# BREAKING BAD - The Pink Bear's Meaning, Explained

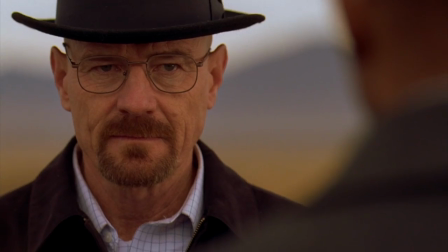505s
The color pink represents what is innocent in his life, like baby Holly, while black is the primary color worn by Heisenberg, the show's embodiment of evil.
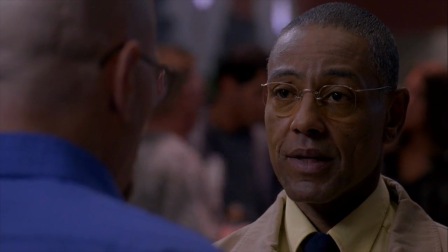514s
Gus also lived a double life.
I hide in plain sight, same as you.
When he's killed, half his face is burned away.
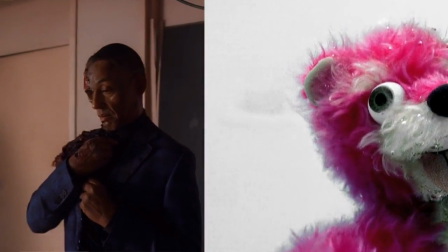522s
Both Gus and the bear's scarred faces were revealed by a slow camera movement.
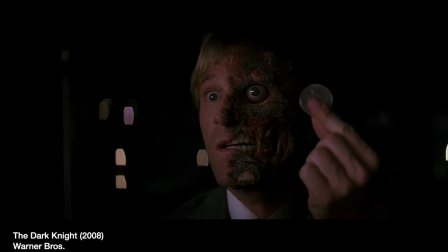527s
The image also calls to mind the comic book villain Two-Face, a character who embodies the binary nature of good and evil.
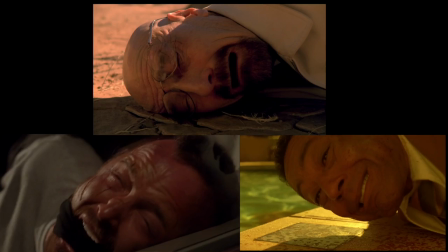533s
When Walt, Jesse, and Gus are all at their lowest points, they are pressed to the ground and forced to watch their loved ones die, much like Harvey Dent in The Dark Knight.
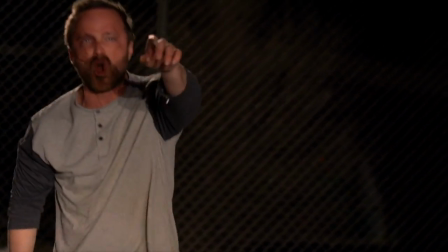542s
Half of Jesse's face was also mutilated by Hank, and by the end of the show, half his face is permanently scarred by the Aryan Brotherhood.
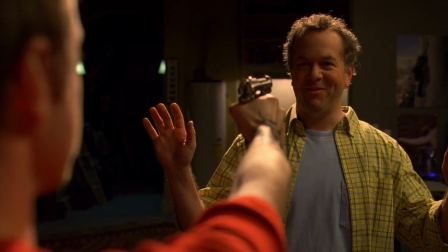550s
Gail Bedeker also lived a double life, and when he was murdered, he was shot just beneath one eye, the same eye that is torn away from the teddy bear.
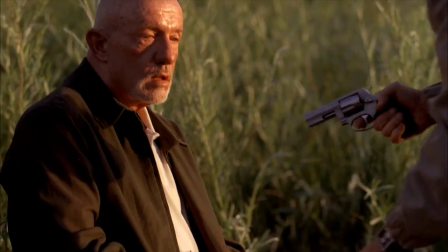562s
So let's talk about the eyeball. This common connection of scarred faces and tragic deaths implies that there's good and evil inside all of these characters,
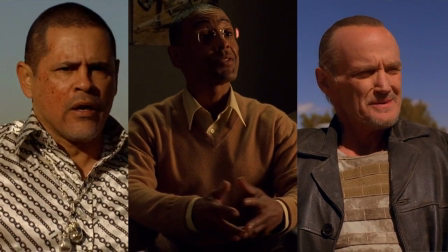570s
and they were all forced down a darker path by evil, violent men.
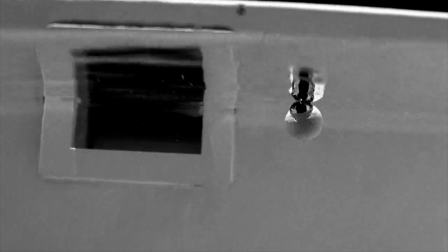574s
Now we actually see the eye first, floating in the water like a grisly, dismembered body part.
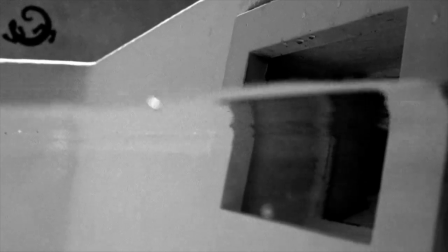579s
It's violently sucked into the pool filter, signaling that it's now a part of Walter White. It lives inside of him. Vince Gilligan did discuss the meaning of the eye, saying, "When we were coming up with that eye as an image,
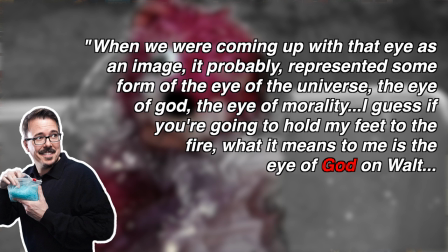591s
it probably represented some form of the universe, the eye of God, the eye of morality. I guess if you're going to hold my feet to the fire, what it means to me is the eye of God on Walt,
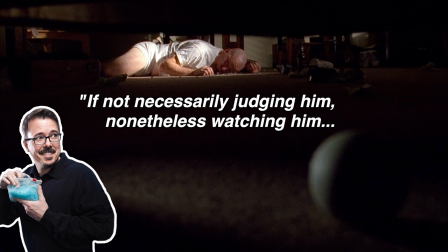601s
if not necessarily judging him, nonetheless watching him, keeping tabs on him."
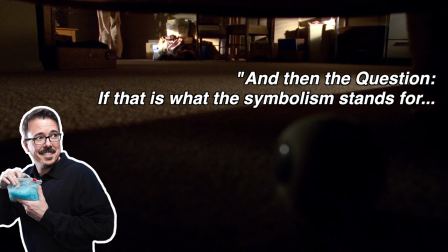606s
And then the question, if that is what the symbolism stands for, then why does Walt keep that eye? Why does he keep it in his drawer versus discarding it? I believe that Walt keeps the eye because he can't throw it away.
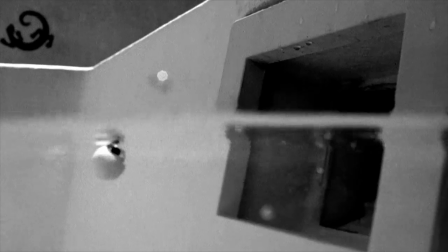618s
It's part of him, sucked into the pool filter of his soul.
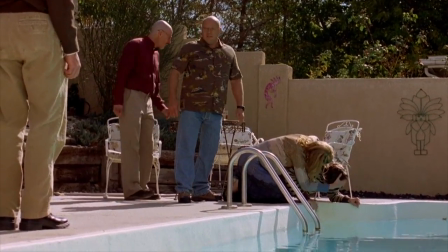622s
He draws it from the water of his pool, and Breaking Bad often uses swimming pools as a symbol of emotions, a place where the rawest parts of the characters are revealed.
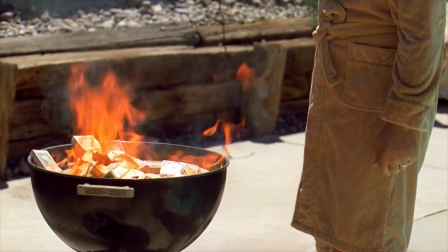631s
So this eye comes from Walt's raw feelings of guilt. It's his inner moral light, a kind of Jiminy Cricket who's always judging him.
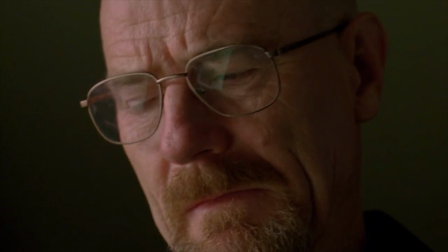639s
And Walt does feel guilt about Jane, at least initially. He tries to rationalize the plane crash with statistics.
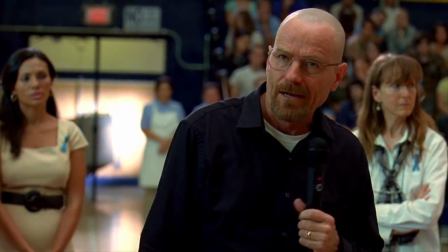645s Well, at any rate, what you're left with, casualty-wise, is just the 50th worst air disaster.
So he clearly researched all of these numbers to assuage his own feelings of guilt.
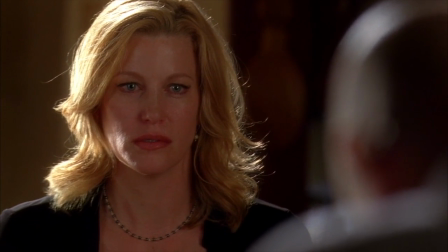659s
And he also cast himself as the victim of this tragedy.
Things I've had to do.
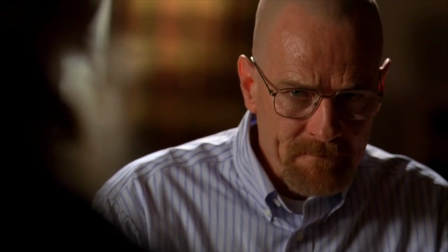665s I've got to live with them.
But his inner truth is revealed in Fly,
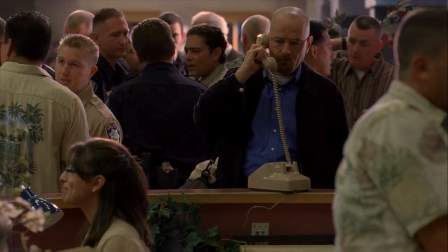672s
an episode that strips away the trappings of Breaking Bad to reveal the character's true emotional selves.
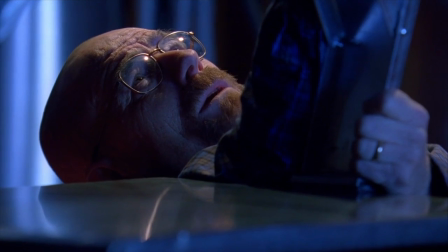680s I'm sorry about Jane.
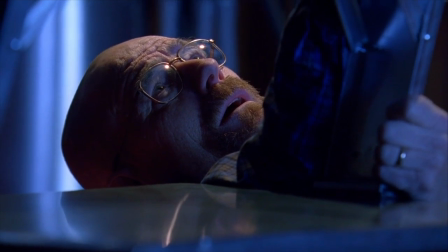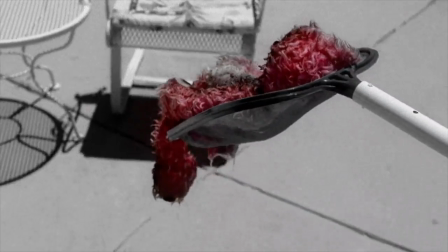687s
So the bear symbolizes Walt's attachment to his own humanity, and this is also why the toy is bright pink in a sterile black and white world. Gilligan and his team were inspired by this iconic scene in Schindler's List.
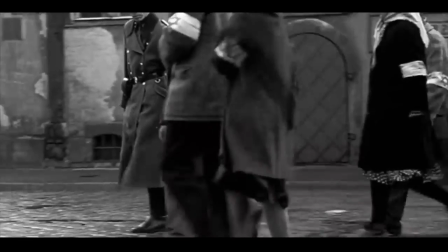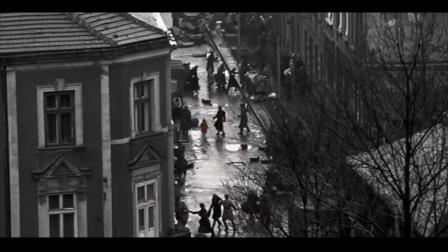706s
Now, if you haven't seen the movie, as Nazis destroy the Krakow ghetto, Schindler sees a girl in a red coat running through the streets.
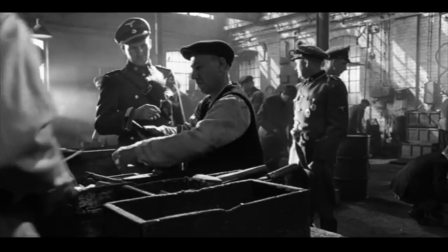713s
Before this moment, Schindler was a calculating war profiteer. Jews were used as cheap labor in his factories to make material for the Nazi war effort.
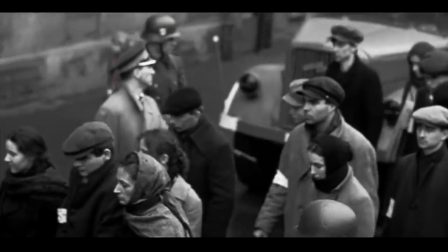721s
But this girl calls out to Schindler. Through her, he sees the Jewish people as human beings, not just workers.
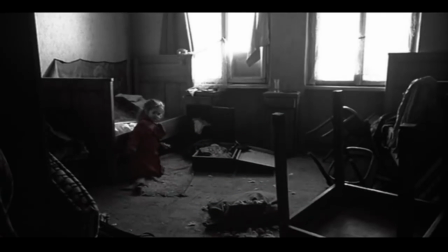728s
She is a symbol of goodness in a world devastated by evil, and she awakens the man's humanity,
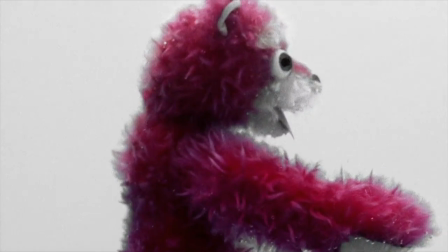735s
just as the pink bear represents what Walt loves in life, his family, his daughter, and Jesse.
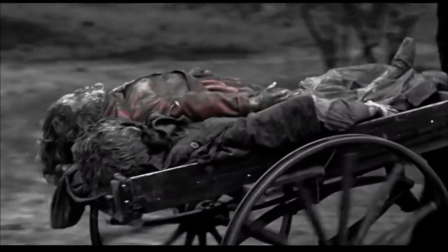740s
But just as the girl's red coat later appears in a wheelbarrow full of corpses,
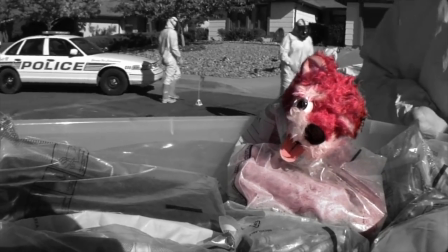745s
the bear is destroyed by the evil in the world, the evil he created.
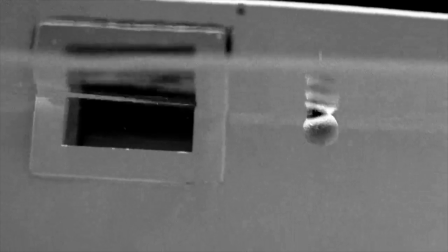749s
And the eye, unburned by the crash, is all that remains of the bear.